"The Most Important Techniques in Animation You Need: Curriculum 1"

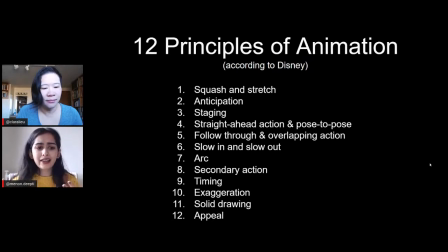739s
So they don't really apply to all kinds of animation, which is why I picked 3 that we're going to look into in a few minutes that I think are really useful for all kind of animators. But they're a great way of just understanding what goes into animating,
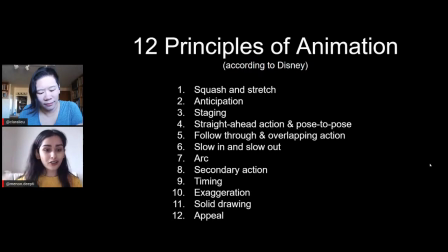754s
because all of them really go into like why knowing about your arcs, number 7, is important for when there's a character or there's movement. What is appeal? What is staging? And all of those things are sometimes things that you don't think about when you're creating a character or a world.
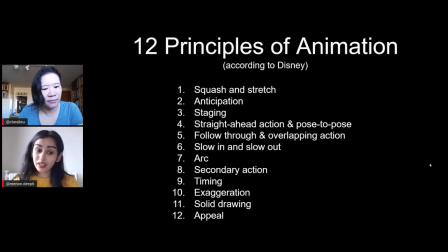773s
But going through them, I think it's actually really helpful.
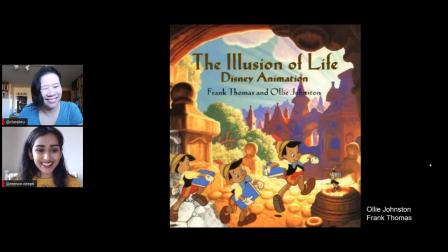776s
So regardless of what kind of animator you are, I actually did a refresher with them when we were creating this, because I am definitely, if you know my animation style, I do not follow any rules.
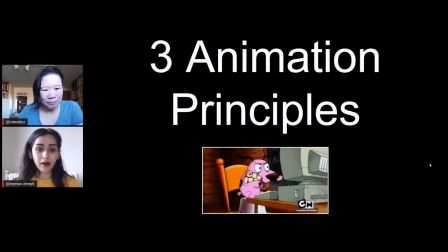785s
But I think that they're actually very, very useful. But yeah, I will say caveat, they're based in this kind of Disney world. So what we've done is we've distilled it down to 3 that we think are really essential. And then you guys can obviously go on and research the other ones.
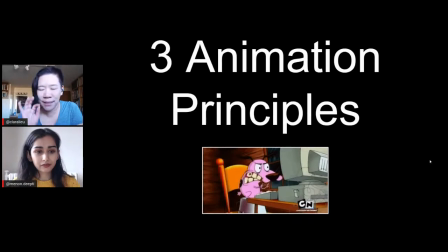805s
But I know that for me, I need it totally simplified, because I look at the 12, I go, oh my God, I don't know where to begin.
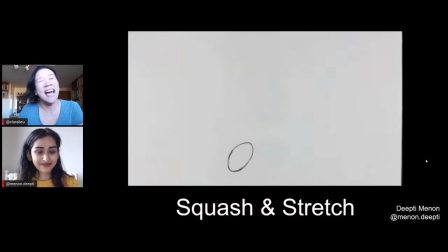812s
So I'm actually really glad, Deepti, that you distilled it down to 3. So let's talk about squash and stretch. So squash and stretch is one of my favorites because it just makes everything just so fun.
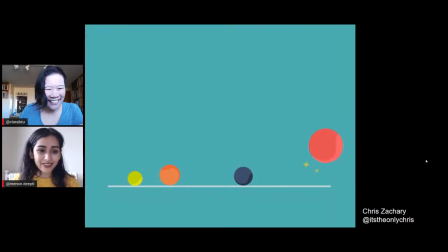825s
And our tutorial on the ball bounce is, a great way to look at it. But I love this GIF that we're seeing by Chris Zachary, because you see the squash and stretch in different varieties here. Like the ball on the far left is really squashing and stretching as it's falling, and others.
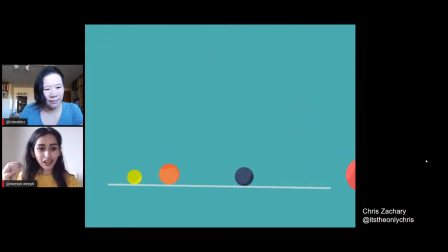843s
But you can see how showing the squash and stretch actually gives each one weight and personality also.
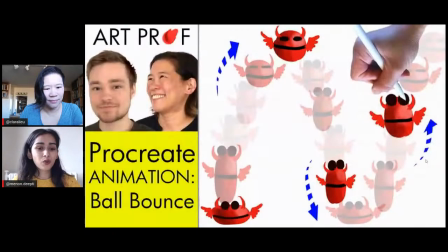850s
But squash and stretch is just one of those principles that give a mass movement and weight in a really interesting and satisfying way.
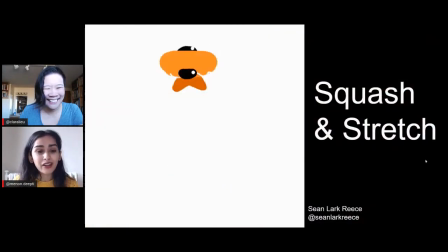859s
Seeing things squash and stretch might not be realistic, but it really creates that fun that is animation. I had so much fun with this,
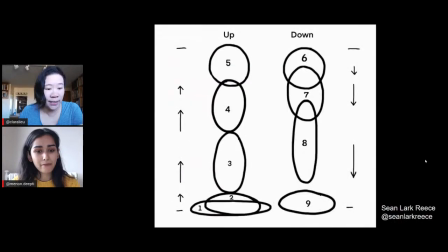868s
and Cian really boiled it down to this diagram that made it so easy to do. So I really recommend that you guys take a look at this tutorial, because he made it so much easier.
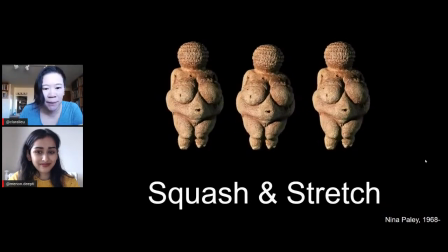882s
Now, of course, there's more advanced stuff. Like we're looking at this piece here by Nina Paley, and she actually did all these goddesses.
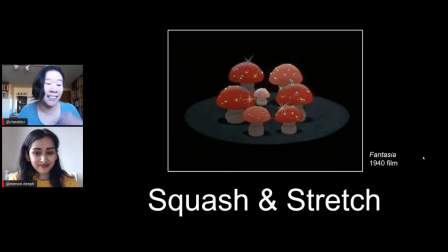889s
So you guys can look at the whole series. And this is my favorite squash and stretch, Deepti, the mushrooms and Fantasia. Oh, I love it. Because isn't that so much more appealing than just this like movement where there's no like bounce and jiggle?
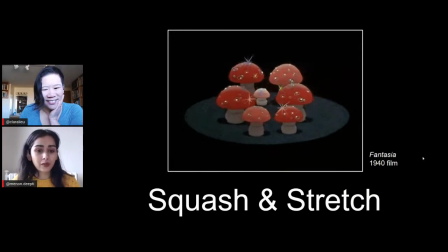906s
And it really is such a core concept in animation. You see it all the time.
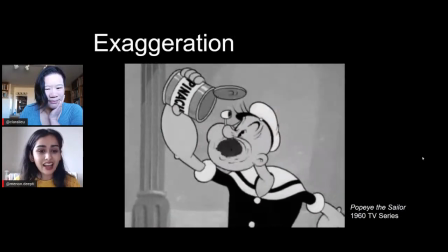911s
Now you'll just see it everywhere in anything. But it's so satisfying. Next, we have exaggeration. I used to watch Popeye all the time.
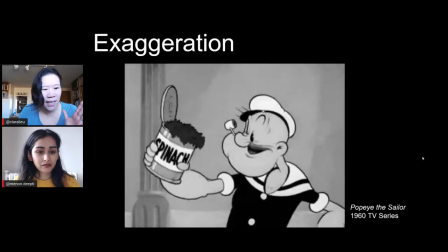922s
Like a lot of these cartoons are from my childhood. It was like really fun to revisit them.
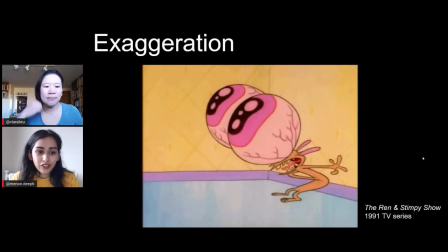927s
So what do we mean by exaggeration, Deepti? So exaggeration is, as the word, kind of describes in and of itself, is to make things larger than life and to really pack a punch.
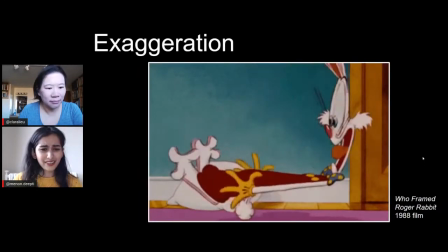942s
Is that the saying? Pack a punch.
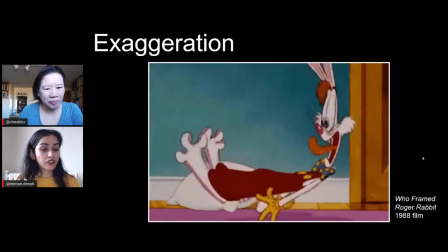945s
But basically it's the core of animation, is that you're not watching a film, you're not watching a documentary, you're watching animation for a reason.
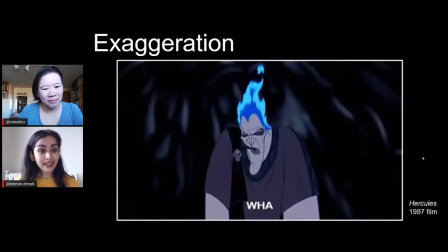953s
And there are moments when exaggerating things can really send home a message or make the audience feel a certain way or create a comedic moment.
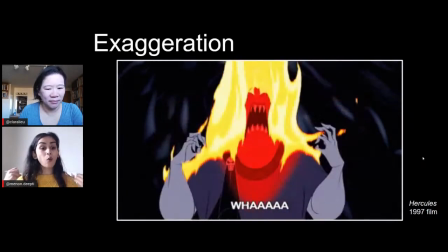962s
And it's what creates that wow factor in animation.
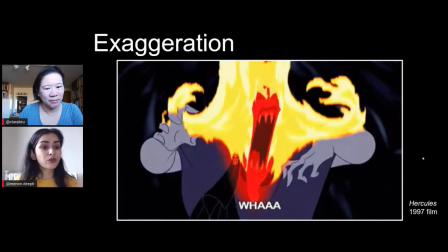966s
So you'll see exaggeration all over the place, and sometimes more often in like Looney Tunes or those kind of like cartoons.
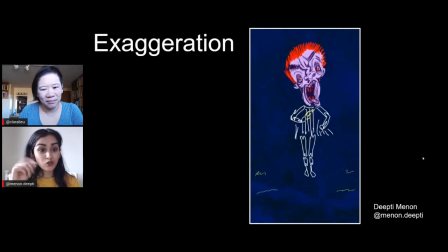973s
But what you're seeing on the screen is like a rotoscope animation that I did, where I drew over an actual video, but I exaggerated certain parts of it. As you can see, that's obviously not what my friend's face really looks like, but it does pack a punch to create this kind of scary character.